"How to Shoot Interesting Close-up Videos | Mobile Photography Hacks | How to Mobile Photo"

Now you might look at this sponge and go, that's going to be perfect for doing the washing up. I, however, am looking at this sponge right now and thinking that's going to be perfect for a close-up photo or a close-up video.
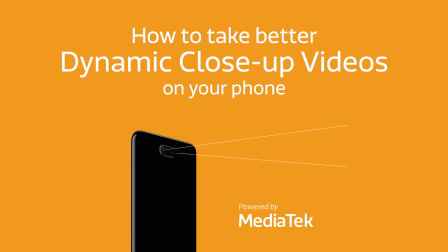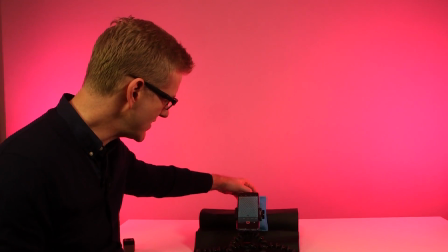18s
This is what we're going to use, this setup here, to try and take a photo of it and get nice and close and have a nice steady shot.
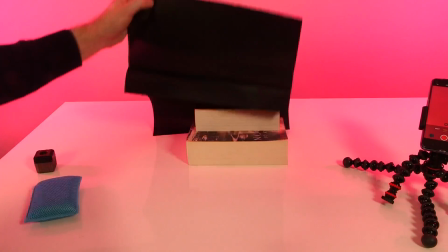26s
Let me show you how I've set it up. Under here I've got some books, I've got some black paper just to go on top.
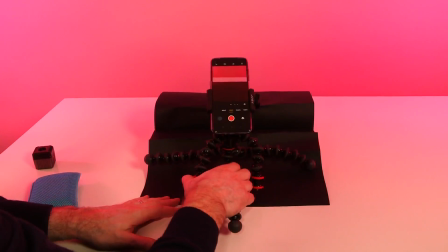35s
Not that that's going to be in shot, it's just to keep things tidy.
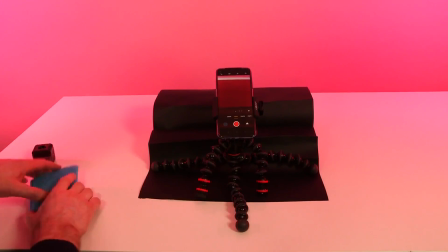38s
My phone is on this tripod mount and the sponge just sits.
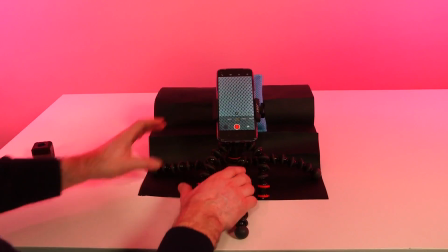45s
There we go, the sponge just sits on here.
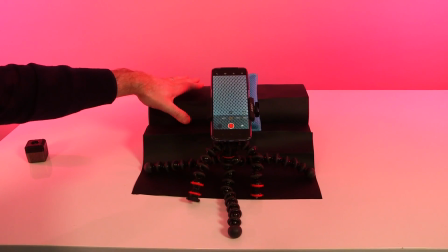47s
And the idea is that the tripod and this setup with the books is going to make sure that both the sponge and the phone stay nice and steady.
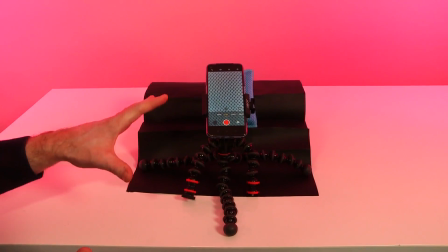56s
There's no unintentional movement going to creep in, and the phone is nice and close as well.
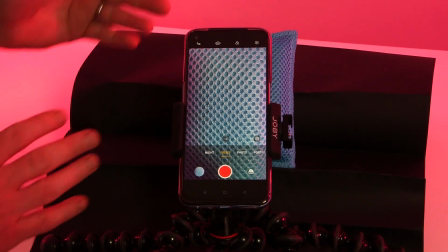62s
We are framed up on the sponge. The camera is nice and close to where the sponge is, only 10 centimeters away or something.
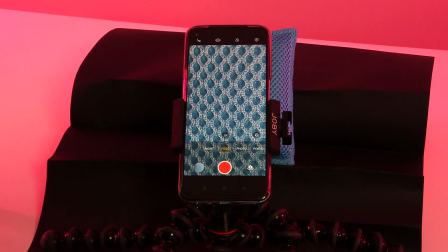70s
But what I'm going to do is just punch in. There's a 2x zoom here, and that has now really made these indentations even more pronounced, which I think creates a really interesting shot.
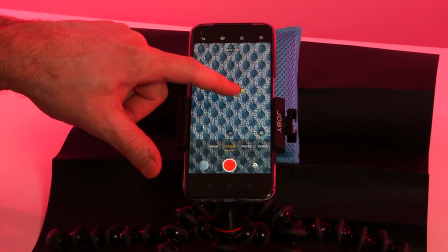85s
In addition, I'm just going to tap to lock focus first of all, because we are working in such tight quarters.
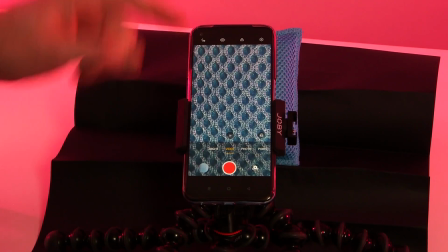93s
The phone was hunting a little bit because there is a little bit of depth here with these holes.
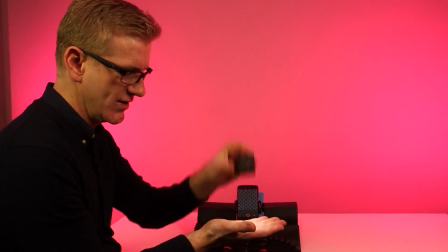99s
I've also got my little light source here, and you'll see what the plan is.
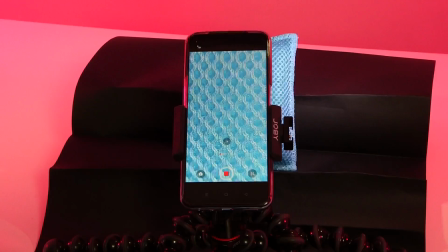105s
As I move the light source around, even though the sponge is staying in the same position and so is the phone,
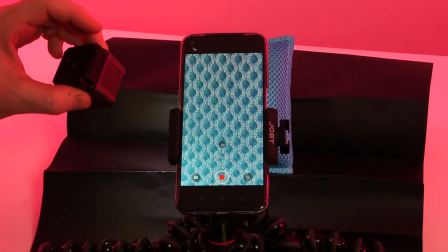113s
it's the shadows and the depth in those indentations that's creating this really interesting sense of movement.
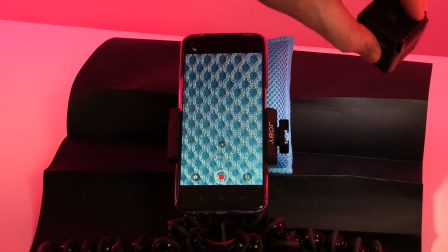119s
And you can see the shadows moving from one side as well to the other.
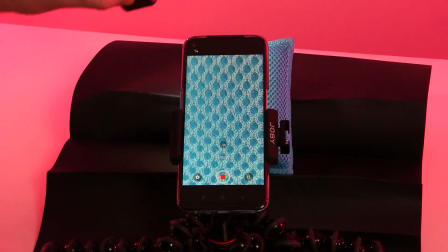125s
You can see the depth, you can see the fibres that are lower down towards the centre of the sponge.
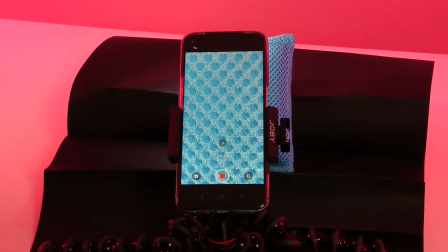130s
Each have their moment as the light shines past them.
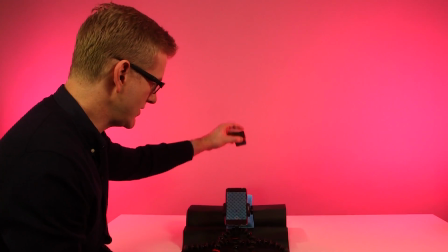134s
Now, one thing to note is what you don't want to do is to get your light too close, like this, for example.
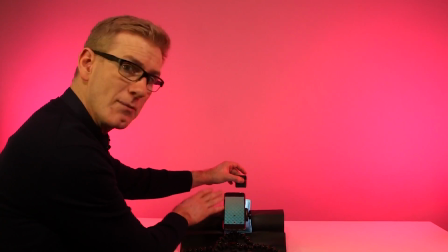141s
This is too bright, the camera can't cope with it, and it blows out.
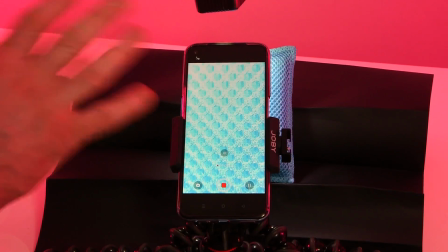146s
You lose all the definition. So either turn down the light on your light source or just move it further away.
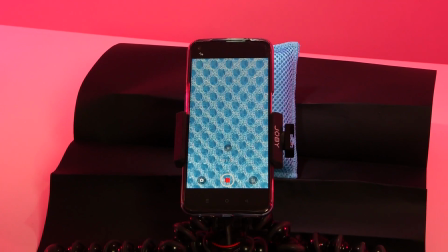152s
That there's good for me. So we've done a few passes of that.
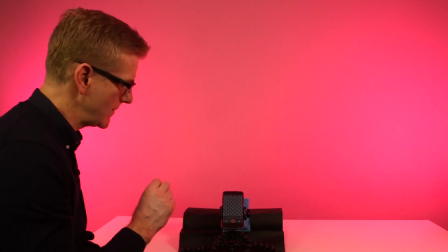157s
We can cut out the bit that we want. And what I'm going to do now is, when we tapped and hold, that locked the focus.
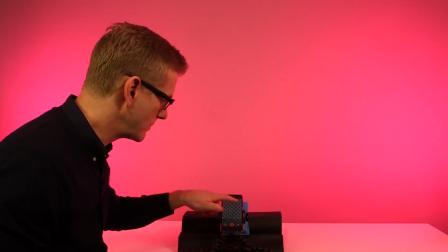163s
But what you can also do is tap and hold to lock the exposure. And it's the default exposure right now, and that's how bright the image is.
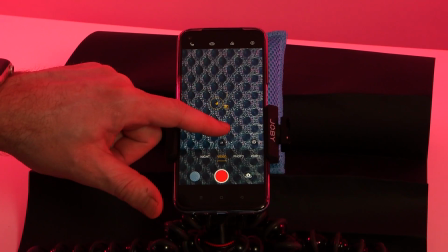171s
I'm just going to tap, hold, and then pull down and adjust the exposure.
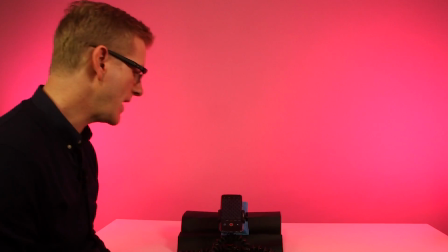177s
And you see the image is now going much darker. And my thinking is that that's going to make the impact that
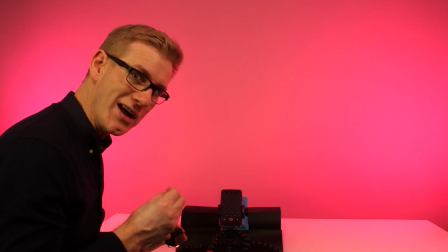185s
introducing the light has even more profound in the video. Oh yeah, there we go.
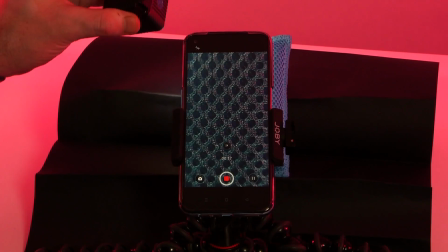193s
So because the default image is much, much darker,
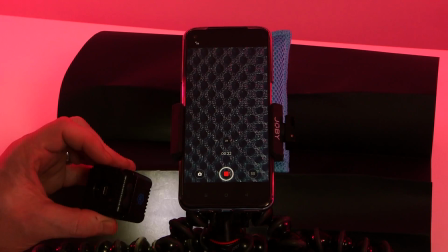197s
the light has much more of a dramatic effect as I move it around.
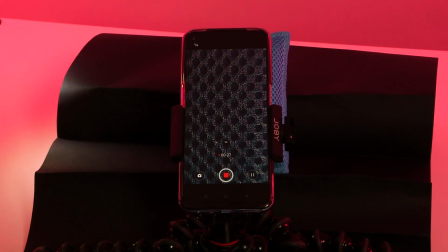202s
Let's just try moving up and down. Get a few different effects here.
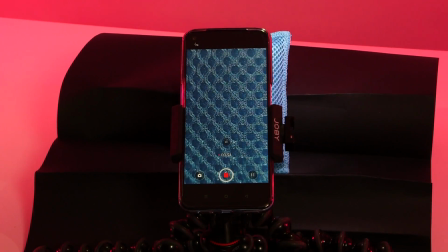209s
And then left to right. And different speeds I think are good to experiment with as well.
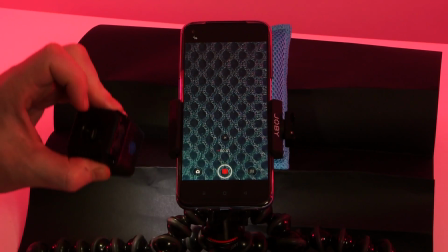216s
And try going back to the beginning of where your move started,
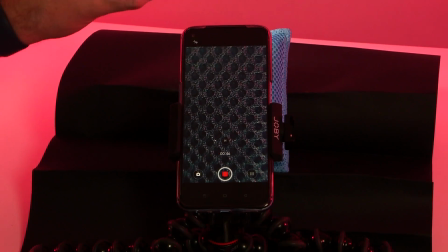222s
because on some social media platforms it might loop, you might have like a boomerang option or something.
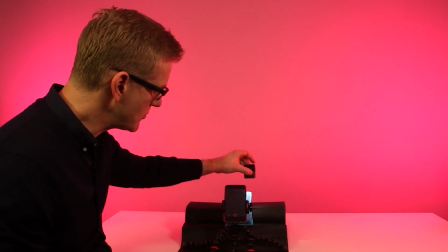227s
So just give yourself a few options on how you might choose to post this.
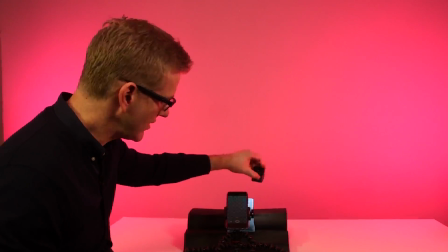231s
How about this halo effect of going around in one direction and then going around in the other.
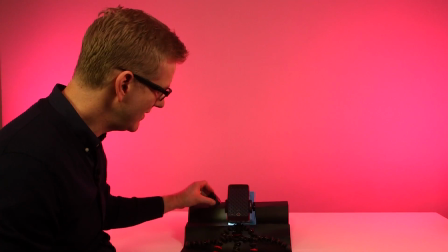240s
There we go.
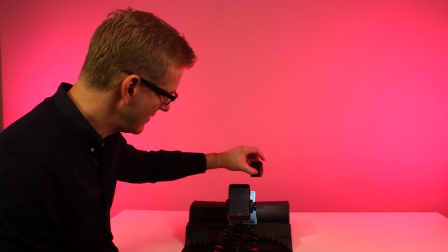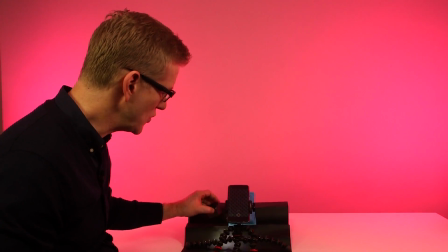248s
Super.
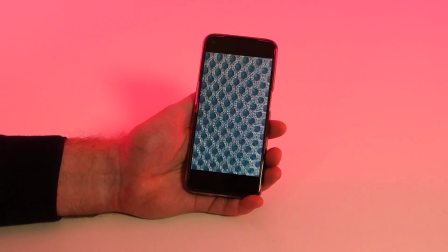248s
Lots of options there. Let's see how they came out. When you're this tight on an image, you lose a sense of what it is.
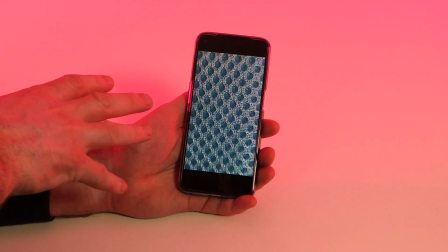256s
These could be anything. It could be cells down a microscope, or they could be bubbles in a piece of bubble wrap.
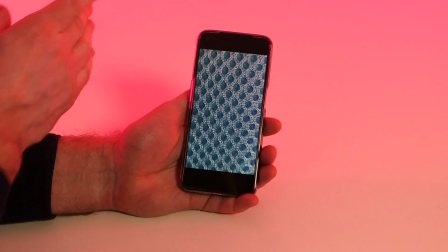262s
There's a lot of texture that we're seeing here and a lot of depth that you don't see until the light gets introduced.
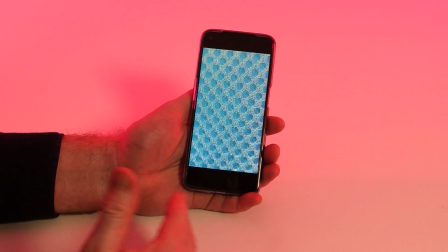268s
And you can see I'm now moving the light across the frame.
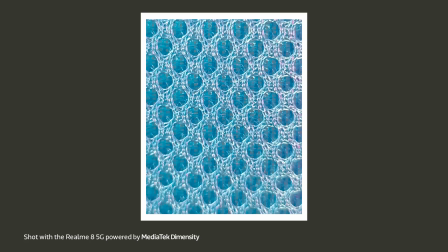271s
And while it's interesting, just when the light is above it, it's just a bit too bright for me.
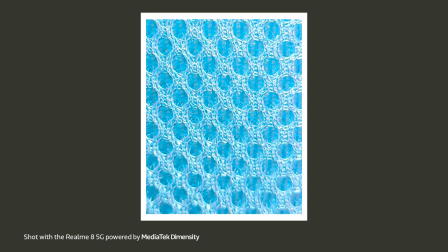279s
You start to lose some of that definition.
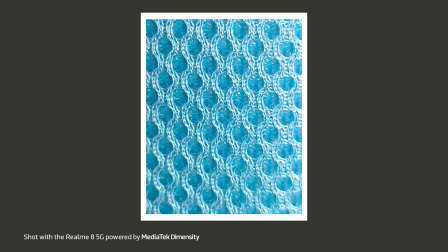281s
I like the energy that bringing the light across creates, but I'm just a bit overexposed at the top there.
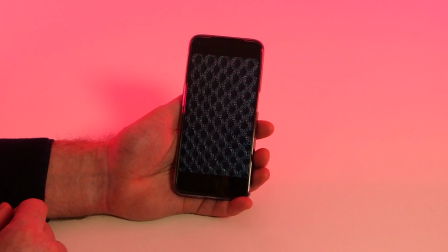288s
Just a bit more than might be ideal. This image here starts a lot darker.
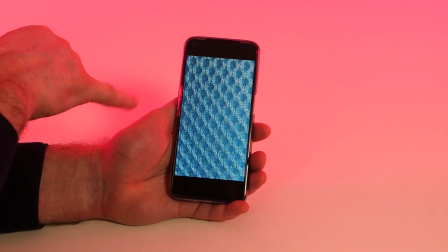294s
I pulled the auto exposure down, but you can see when the light comes in, it creates even more drama.
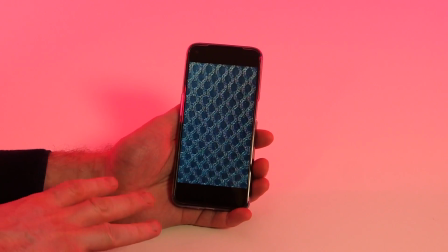300s
You're going from quite a dark starting point to something that's quite bright.
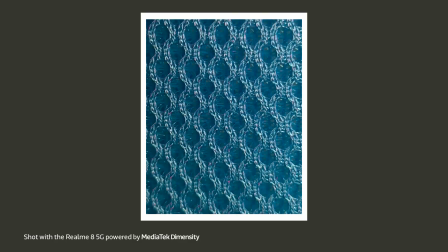304s
You can see where the light is casting these shadows almost in this kind of uniform
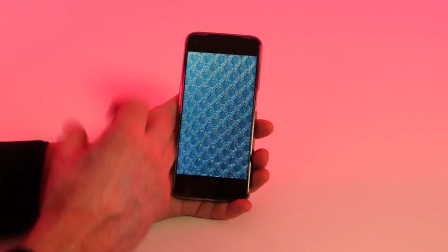313s
randomness across all of these cells, all of these bubbles, all of these indentations really in the sponge.
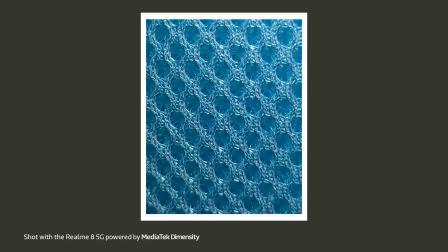320s
And just by moving from one side to the other with the light,
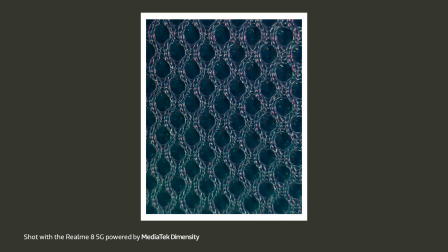324s
you might be able to loop that video on a social media platform and create this never-ending animation.